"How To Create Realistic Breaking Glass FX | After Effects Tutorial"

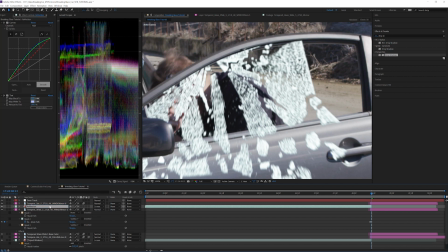Rename this reflection. And set this to LumaMat.
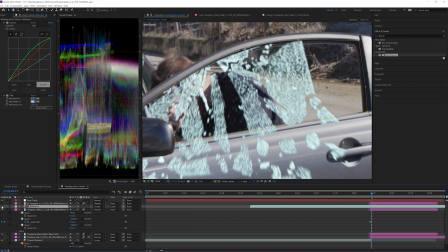Now you can see we have the original reflections back over top of the glass.
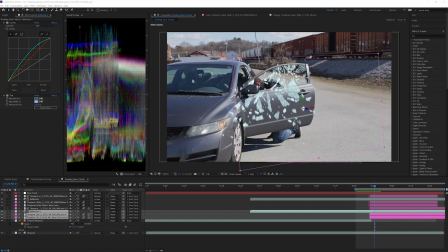Once all of the glass has been added to the windows, let's go one step further and add some details. Let's add shadows to the glass pieces that fall in front of the door. I'm going to turn off the glass that's behind the door now to simplify things.
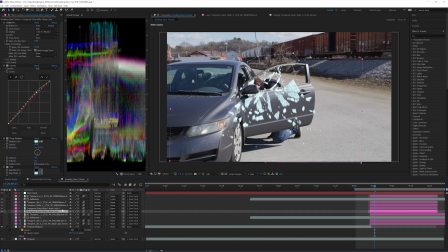Duplicate both Tempered Glass Wide 5 and the base color layer and add the words door. We will split the glass windows up into three sections, window, door, and ground, based on the different planes for shadows.
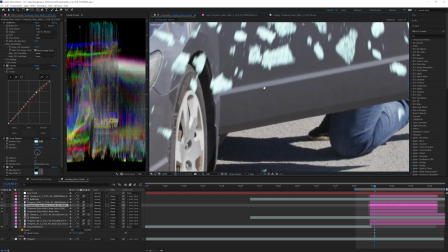Mask out the area you want the shadows to appear on. For us, it's the door.
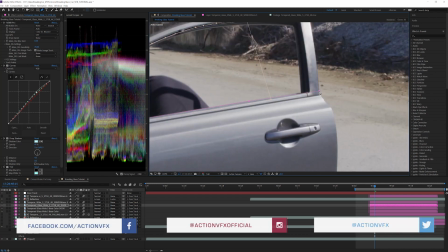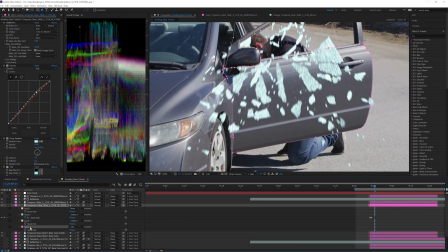All right, copy the mask to the base layer. And then duplicate the non-base color layer and call it Door Shadow.
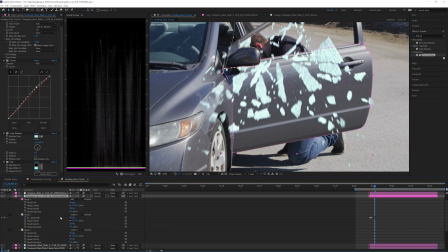Set the pre-existing mask to subtract and add a mask expansion of 1. This way we don't have the two layers doubling up.
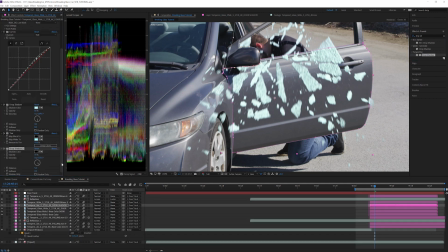Add another drop shadow effect to the door shadow layer we just created. Select a color from one of the existing shadows in the shot for shadow color. Set the opacity to 25, the direction to 169, the distance to 40, and the softness to 18.
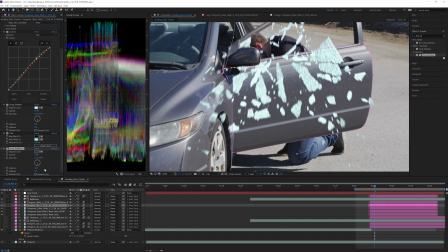This is a nice subtle detail to help further sell the scene. I'll toggle this on and off so you can see the difference. See, that's nice and subtle.
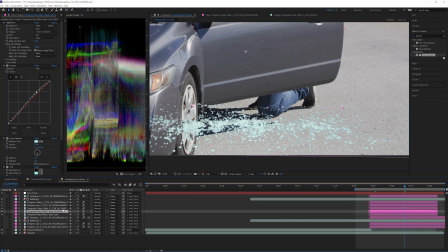Now let's add some contact shadows to the glass that piles up on the ground. Duplicate the window glass layers and rename them ground glass.
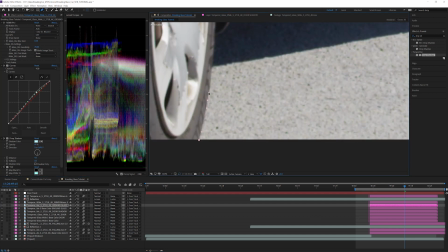Set the mask we added earlier to subtract and add a new mask that only includes the ground portion of the shot above the subtraction masks.
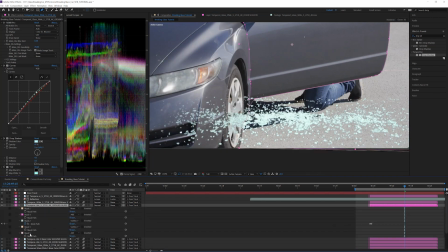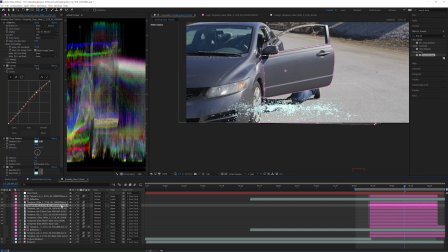Duplicate a ground layer and call it contact shadow. For this contact shadow layer, you will want to animate the mask to hide the shadow when it's falling through the air, since there wouldn't really be a contact shadow until it touches the ground. Add another drop shadow effect and sample another shadow from the scene for shadow color.
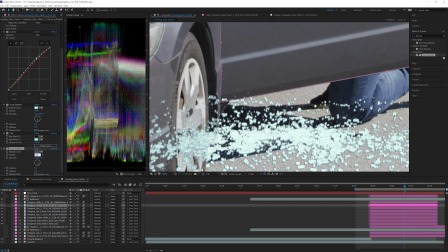Change the opacity to 10, the direction to 236, and the distance to 5. We won't put any softness on this since it's so close to the ground. Maybe one.
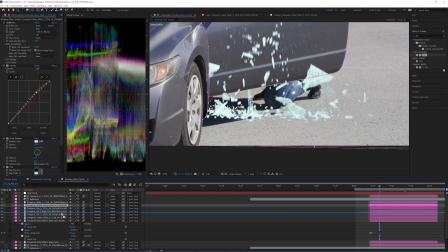Yeah, we'll do one. Move the contact shadow below the other two ground glass layers, that way so the shadow is underneath the glass elements. Next, we will add some shadows as the glass falls to the ground. Duplicate the contact shadow layer and rename it ground falling shadows.
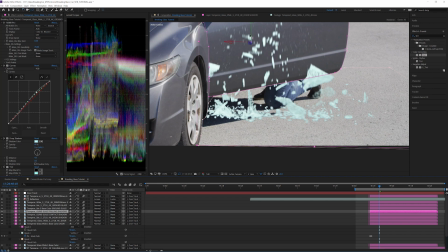Make the layer 3D, move the anchor point to the bottom of the layer with the pan behind tool, and rotate the layer back on the X axis so it looks like the shadows are flat on the ground.
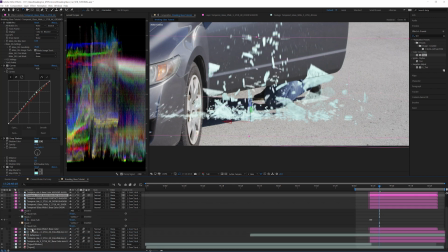Delete the old masks and add one that covers from the bottom of the door to the base of the pile of glass.
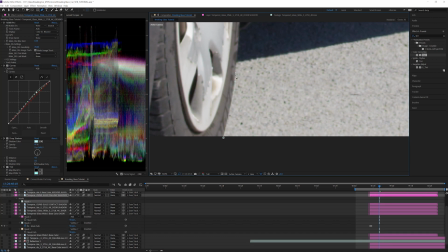Exclude the actor's legs from the mask.
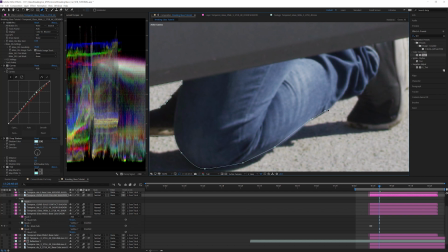You can set up an additional shadow layer for the legs if you wish, but we can't use this layer since it's on a different plane.
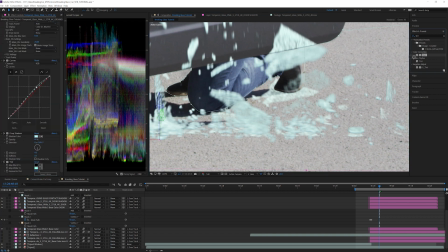Remove the drop shadow effect and add a tint effect. Map the whites to a dark gray.
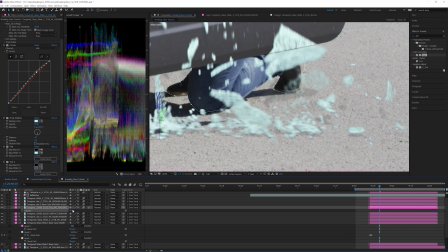Decrease the layer opacity to 40%. Now we need to composite the glass that falls into the shadow of the door.
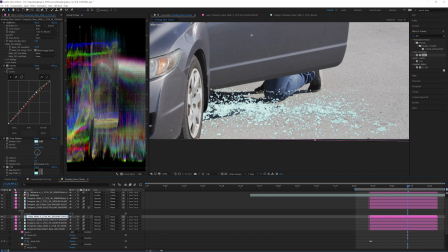Duplicate the contact shadow layers and rename it ground shadow mask. Add a mask around the sections in the shadows.